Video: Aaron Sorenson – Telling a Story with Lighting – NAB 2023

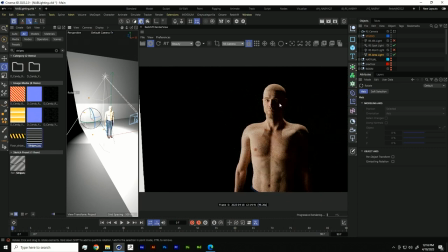[44:10]
So you can see that on the dark side of his face, it's starting to disappear into the background. And you know, we're on that side. And if we don't want that, and we wanna create a little bit more separation between him and the background,
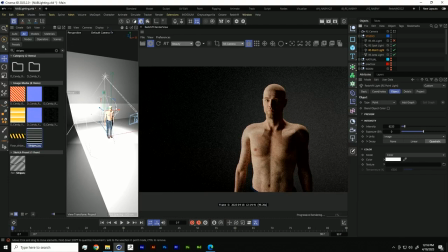[44:23]
we're lucky where we can just do these nice little point lights, but you could use a spotlight,
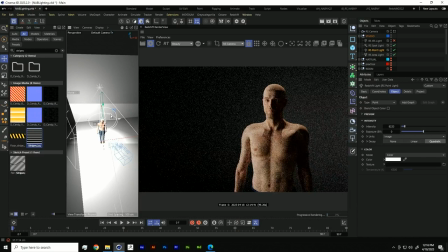[44:30]
you could use whatever, and you could simply just kind of illuminate a little bit more on that light behind him. So now you're adding more light to the dark side of his face, and then you could darken the light side of his face.
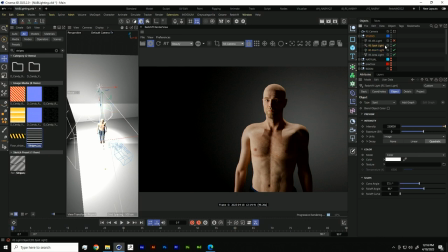[44:42]
Again, this is creating that separation between him and the background. Or you could use a spotlight, like we have a spotlight out right now hitting his shoulders.
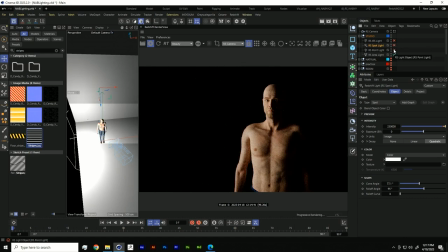[44:53]
So yeah, if I turn off the spotlight net, so he disappears, you add one light, bam,
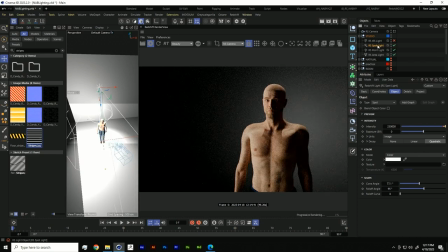[44:58]
you're getting a little bit more separation, hair light, back light, oh, even more separation, we're seeing a silhouette, we're creating that depth. And then of course you could use the spotlights to maybe enhance the where he is.
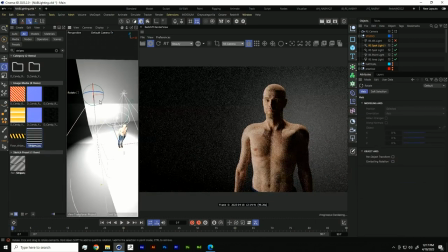[45:12]
Maybe there's a window.
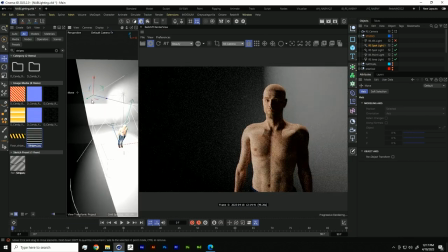[45:16]
I don't know why this is not rotating or whatever, something like that. Cutting in through the side.
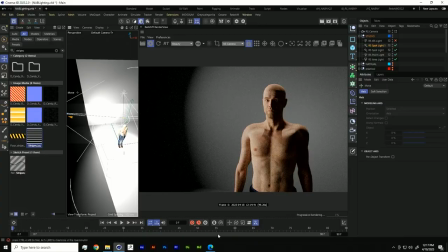[45:22]
So yeah, you can use things to enhance that. So let's go back to this image.
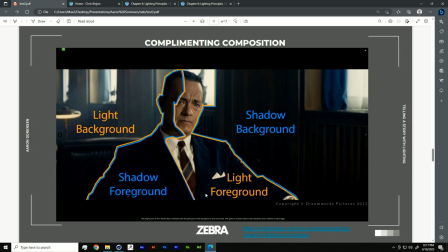[45:27]
So yeah, you can see they use the light background, the dark background. They also use volumetrics. So volumetrics is another way to create separation. It's just by adding that volumetric and making it isolated to the background.
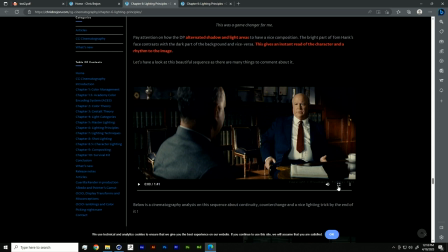[45:44]
I wanted to look at, we're gonna watch this clip. So, and we're gonna kind of talk about each of these scenes.
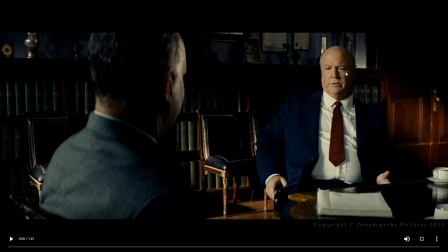[45:50]
Even right here before I started, look right here. They did it right here. I don't even know where this light is coming from. Like, they have a random light right there, but it's creating that separation between him and the background.
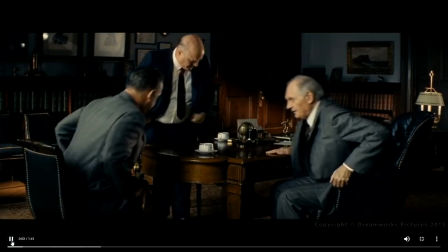[46:03]
So watch the sequence and you'll kind of see. Okay, notice where the lights are positioned. There's a random light right there.
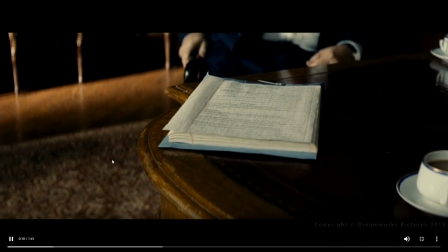[46:11]
The motivation is from the window. He has a nice backlight.
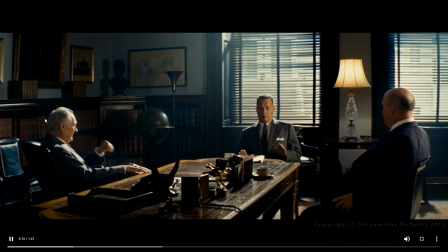[46:16]
He also kind of has a backlight. We don't know where that's coming from.
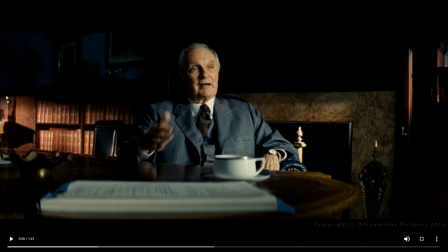[46:22]
You can see right there, they have this nice light on this side. They were trying to illuminate. They could have probably illuminated him right there because his face is disappearing a little bit into the back. But maybe his hand, yeah, separation between background and foreground.
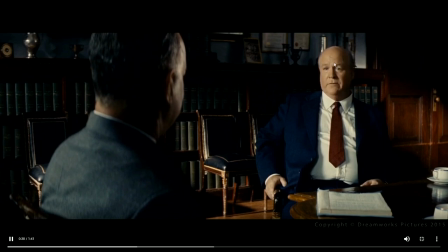[46:38]
This shot in particular, you can see, I don't know where that light's coming from.
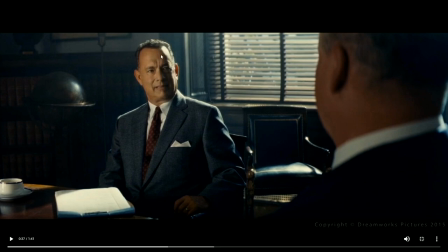[46:48]
And you'll see he has this nice top light. The window coming in, and they have a top light. They add a little light on the globe.
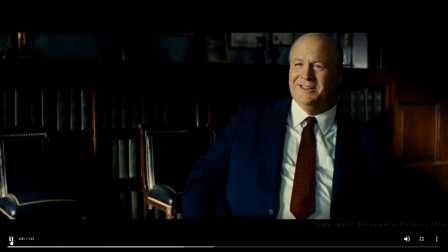[46:55]
And you'll start noticing in films that the lighting is not as,
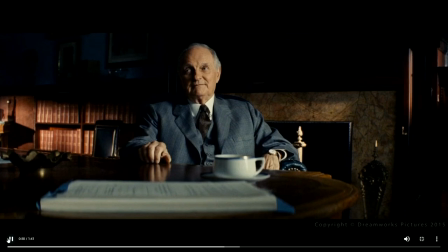[47:03]
it has continuity. It flows through the mood and that flows through, but the consistencies you'll find is all over the place.
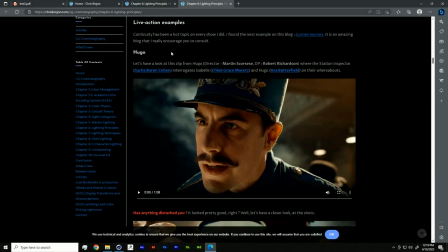[47:11]
And I have one more example to show you of that happening. So this is really interesting.
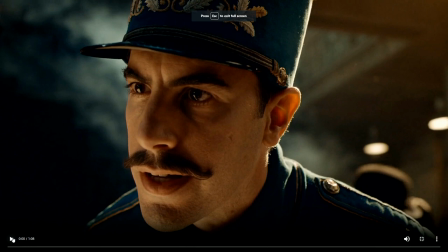[47:17]
Pay attention to the backlight as this sequence plays through.
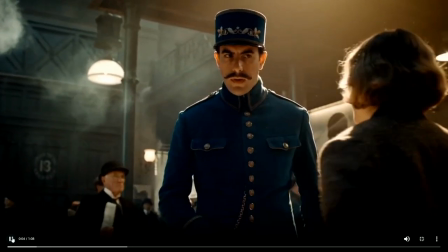[47:23]
Backlit, the sun behind him, she's dark.
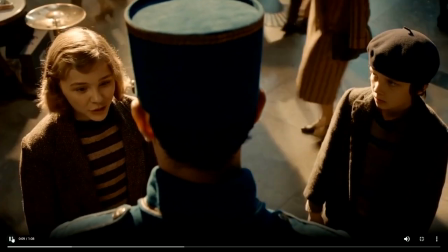[47:26]
Now he's backlit, now she's backlit, and he's, now there's like, he has, he's dark on this side, now he's backlit again.
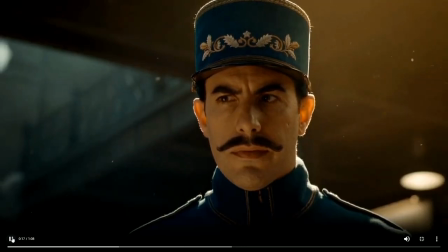[47:34]
And as the camera changes again, oh, now the sun's behind him again. Now the backlight's on the dog, now the backlight's on him.
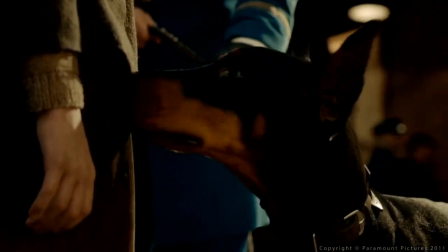[47:42]
So there's really, I used to think that they would be like, set up the lights and they would shoot a sequence.
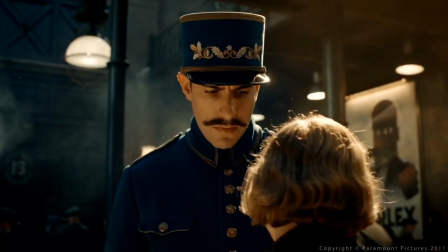[47:48]
And like, they would just shoot within that sequence. In reality, they're constantly moving the lights to create that separation, that depth.
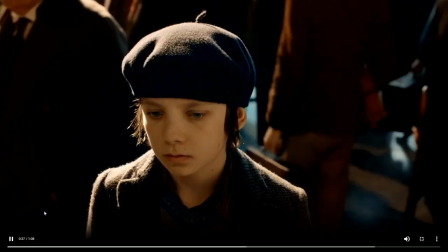[47:55] Simple-minded.
And now she has a soft on this side. Like now his soft is on her side.
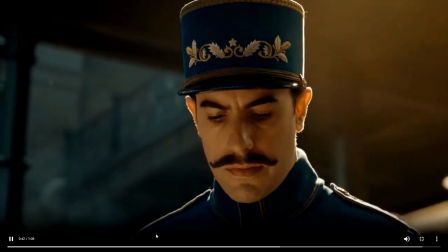[48:00]
So it's just very interesting and not as consistent as you would think it would be.
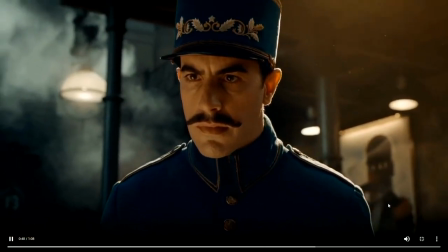[48:06]
There's a lot of, it's really at the end of the day, just creating the depth, the focus, telling the story, enhancing the mood.
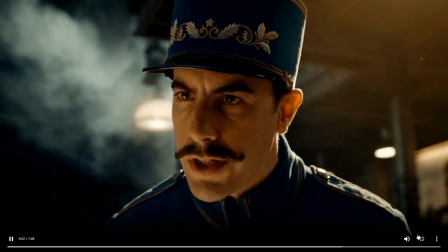[48:11]
They have a nice warm light. And this also talks about color.
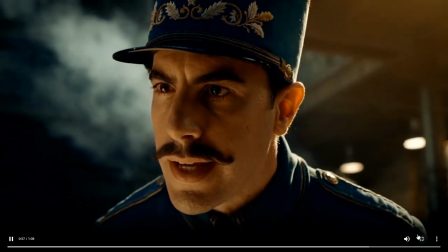[48:15]
He's wearing a very blue or teal colored jacket to complement the warm sun.
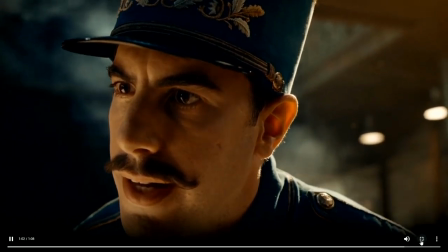[48:20] And that's where you come in.
That's a whole nother subject, just talking about color theory. But beautiful.
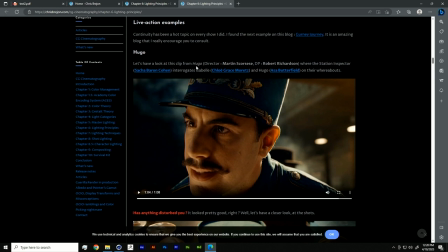[48:26]
It looks beautiful. We're all happy with it. And when you're watching a movie theater, you don't really care and you don't really notice that much.
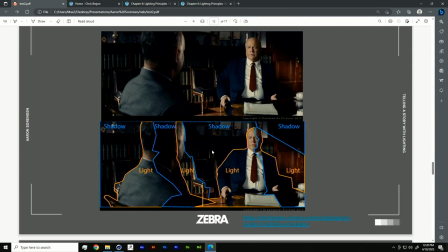[48:33]
So again, here's that other example, seeing where the shadows are, where he's lit, shadow, lit, shadow, lit, you know, it's, and that's creating contrast and it looks beautiful.
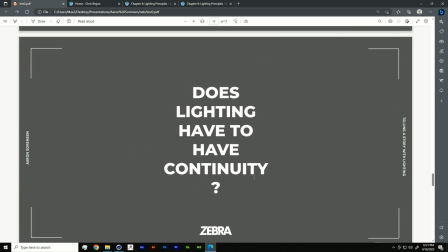[48:48]
Okay, 5 minutes, okay. So yeah, again, does lighting have to have continuity? It's like, well, it needs to be consistent tone.
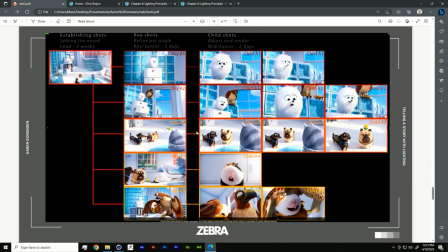[48:55]
So here's an example, establishing shot, beautiful. You see the establishing, you know where you are, the mood flows through, but in this example as well, you're gonna see the lights are constantly changing. Everyone's backlit. Everyone has a nice soft light on them and it's okay. And again, that was that other example.
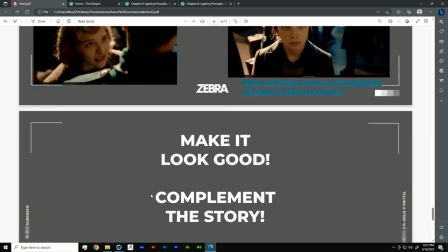[49:14]
Here's, now you can see it from a kind of wide perspective. Look how everyone's beautifully backlit. So to me, it kind of just comes down to the simple things.
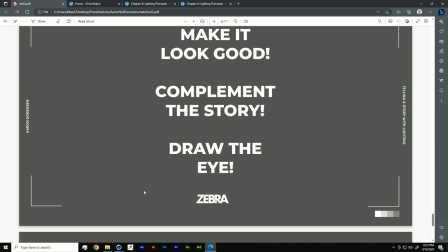[49:21]
Make it look good. Using lights, complement the story and draw the viewer's eye. That's what we want to do. So in your guys' projects, really just use that to enhance the products. Use that if you're telling a story. Use it to, if you have a moment that's happening, use lights to enhance those moments. Anyway, that's what my talk is about, is lighting.